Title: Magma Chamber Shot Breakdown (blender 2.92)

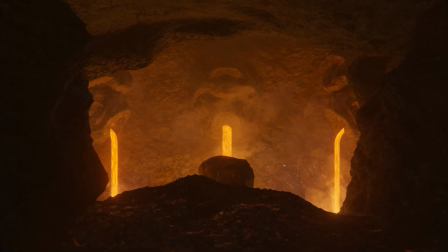(0:00)
Hello fellow 3D enthusiast, my name is Ian, and today I wanted to share with you a pretty quick breakdown of this scene that you see right here.
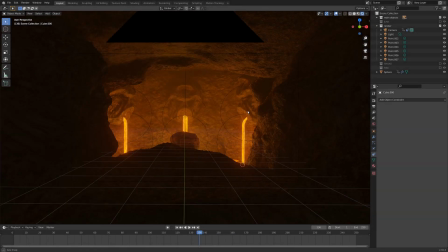(0:11)
So here I am in Blender, and this is my scene. You can see this is what it looks like from far away,
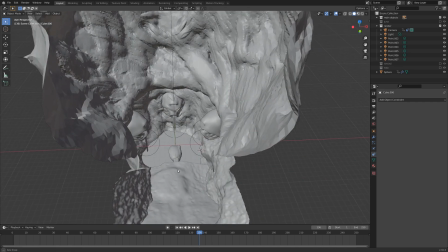(0:19)
and when we're just looking at it without the render enabled, you can see it's basically just a whole bunch of rocky planes kind of slammed together.
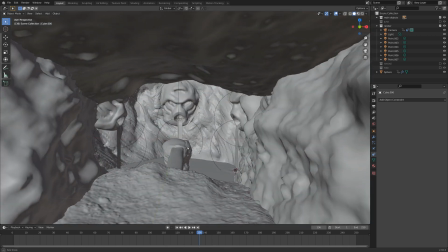(0:27)
Nothing too fancy, but the way that it comes together in front of camera is pretty nice.
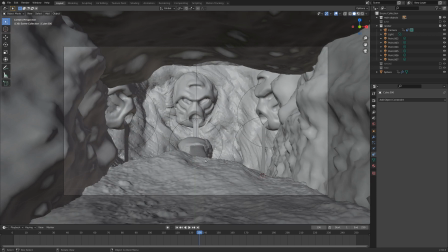(0:32)
So I figured I could probably show you around, and you might find that useful. So yeah, just bash together rock planes.
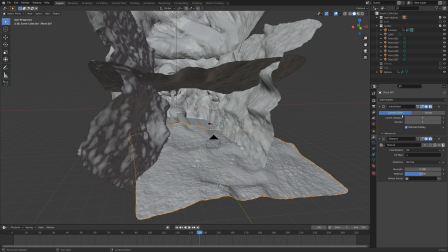(0:38)
These were originally planes, and if you go into the modifier stack, you can see they've just got a really heavy subdivision modifier and a displace modifier, which is going to a 4K rock displacement texture. So that's how I got a lot of the detail in the foreground here.
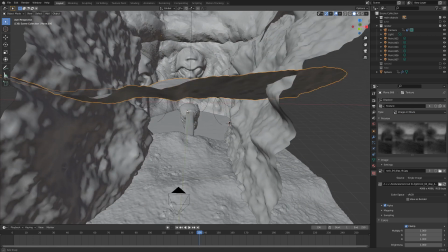(0:53)
These ones are pretty much the same, but a few less subdivisions. And if we go actually into the chamber here, maybe I'll hide these rocks,
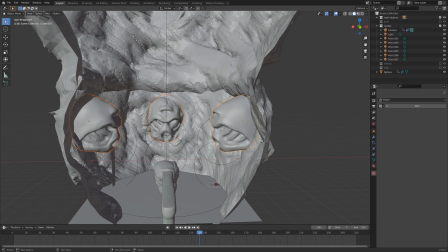(1:01)
you can see it's a few kind of head-looking objects inside this weird sculpted cone thing.
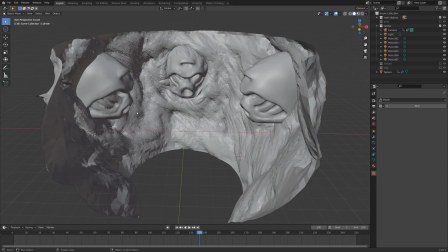(1:09)
And these are all objects I just kind of sculpted with dynamic topology. And it really didn't take that long.
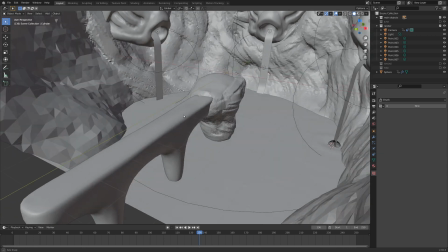(1:15)
It was kind of just some fun artistic stuff to do. Then we've got this unfinished kind of part in the middle here, and then there's lava on the ground.
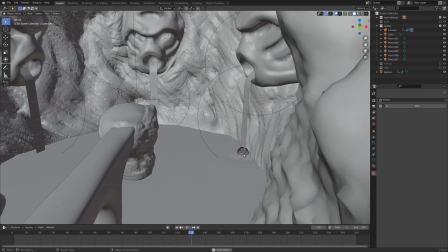(1:24)
And if we play through this, you can see there's some ripples going on here in the lava pool,
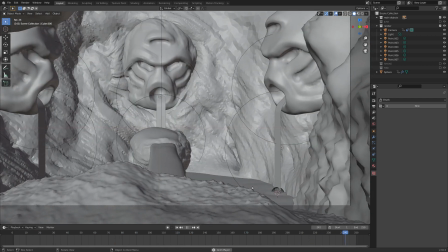(1:29)
and that's the only one I did just because that's the only one you can see in the animation.
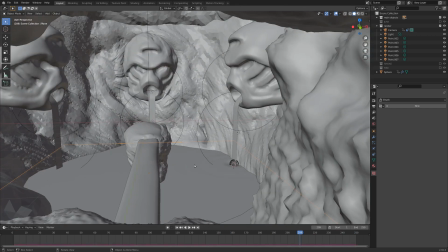(1:34)
But this sphere here doesn't render. It's just a proxy. With the plane for the lava, I've just gone and enabled dynamic paint in the physics, and I went down and switched that to waves, and just turned down the time speed a little bit and turned up the dampening a little bit.
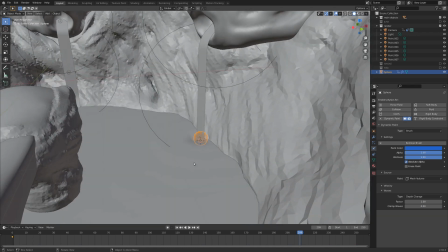(1:49)
And then this object here is just a basic sphere with a noise modifier that just bobs it up and down. And it's also got dynamic paint, and it is a brush object.
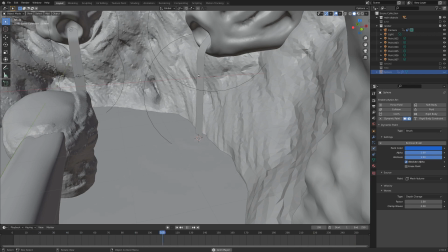(1:59)
And I've just set that so that it doesn't render, and when we hide that, you can see it kind of looks like this lava stream coming down into the water is affecting it,
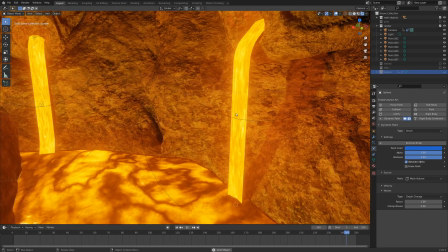(2:07)
which is super fun and cool. And while we're talking about the lava stream, that's just some basic scrolling texture coordinates,
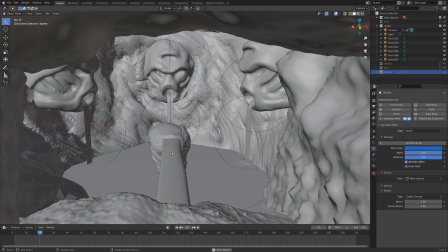(2:15)
which happen to be last week's video, which you can check out if you wish. But yeah, that's basically all of the kind of visible objects that you can really see going on.
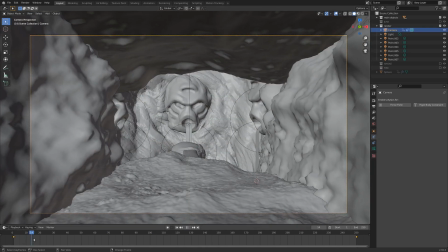(2:23)
If we go back into the camera view, you can see the camera's got some kind of nice camera shake going on here.
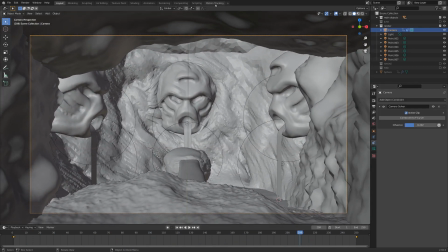(2:29)
And this is actually perfectly realistic camera shake. And the way I did that, I actually tracked some real footage and got the real camera motion from this camera.
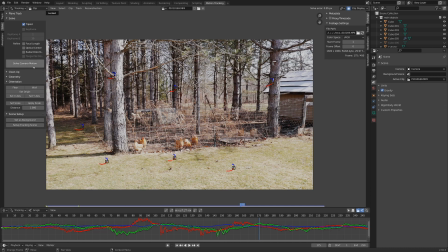(2:37)
And so I just did a basic tripod track, solved the camera motion, pretty simple stuff.
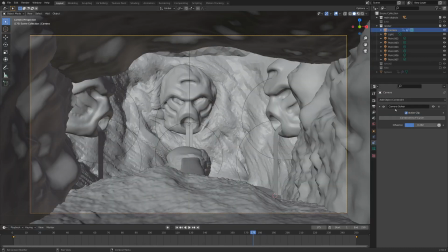(2:43)
And I just threw the camera solver on top of the camera. And you can see I've toned the influence way down, because if we have that all the way up to 1, that's exactly what the original is, and that is kind of a lot of camera shake.
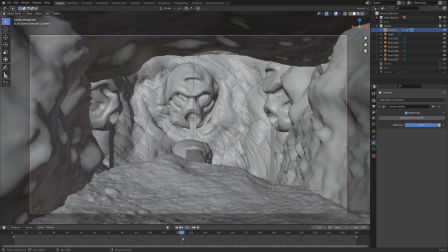(2:55)
And I wanted this to be a little bit more cinematic, so I just turned down the influence a bit.
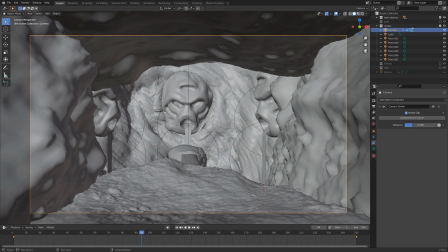(2:59)
Okay, so here's the fun part. If we go hide the main objects collection,
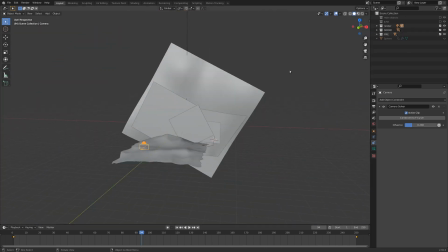(3:05)
and I enable the fire and smoke collection, you can see this is just a whole bunch of planes that are kind of janky looking in solid view.
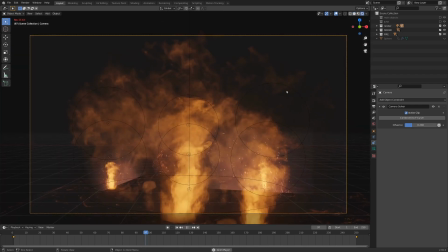(3:13)
But when we go into rendered view, you can see it looks absolutely insane.
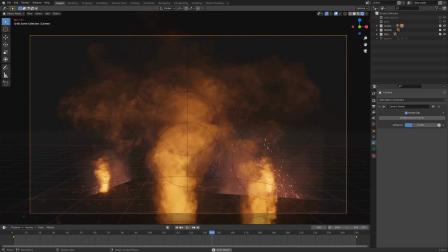(3:18)
And there's just so many fire elements and spark elements, and there's some embers in the foreground which are animated.
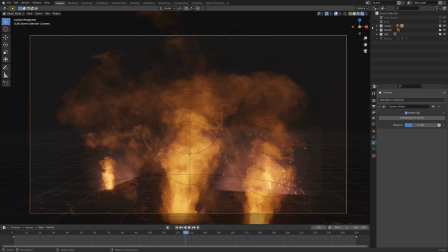(3:25)
I just had a huge amount of fun throwing all this in. And the cool thing is, these actually help separate all the objects in the scene.
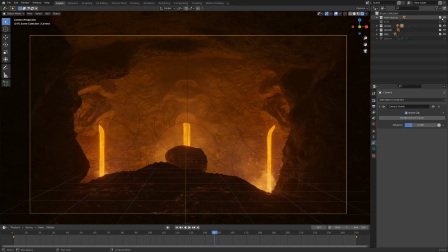(3:32)
And if you put them all together, it gives you a really nice meshed together result. And by the way, I got all of this stuff off of Ian Hubert's Patreon.
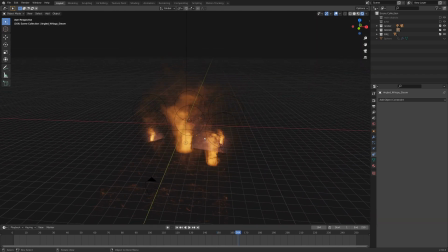(3:41)
He's got lots of nice smoke videos that you can use as textures and sparks and stuff like that.
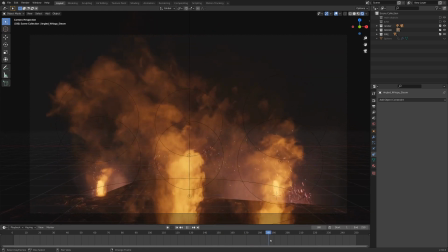(3:46)
He's not paying me or anything. I just find his stuff is so useful. But yeah, that is pretty much the whole scene broken down.
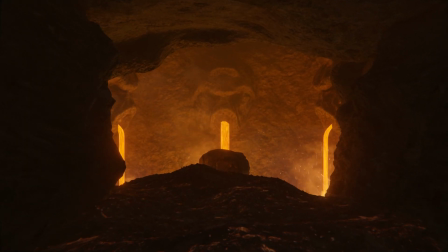(3:53)
And once again, this is the final result. So if you found this useful, there's a whole bunch of tutorials on my channel for Blender.
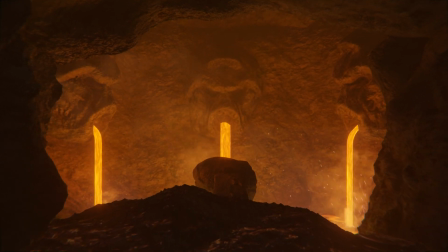(3:59)
And mainly I focus on visual effects there, so definitely check out those if you'd like to dig deeper into visual effects.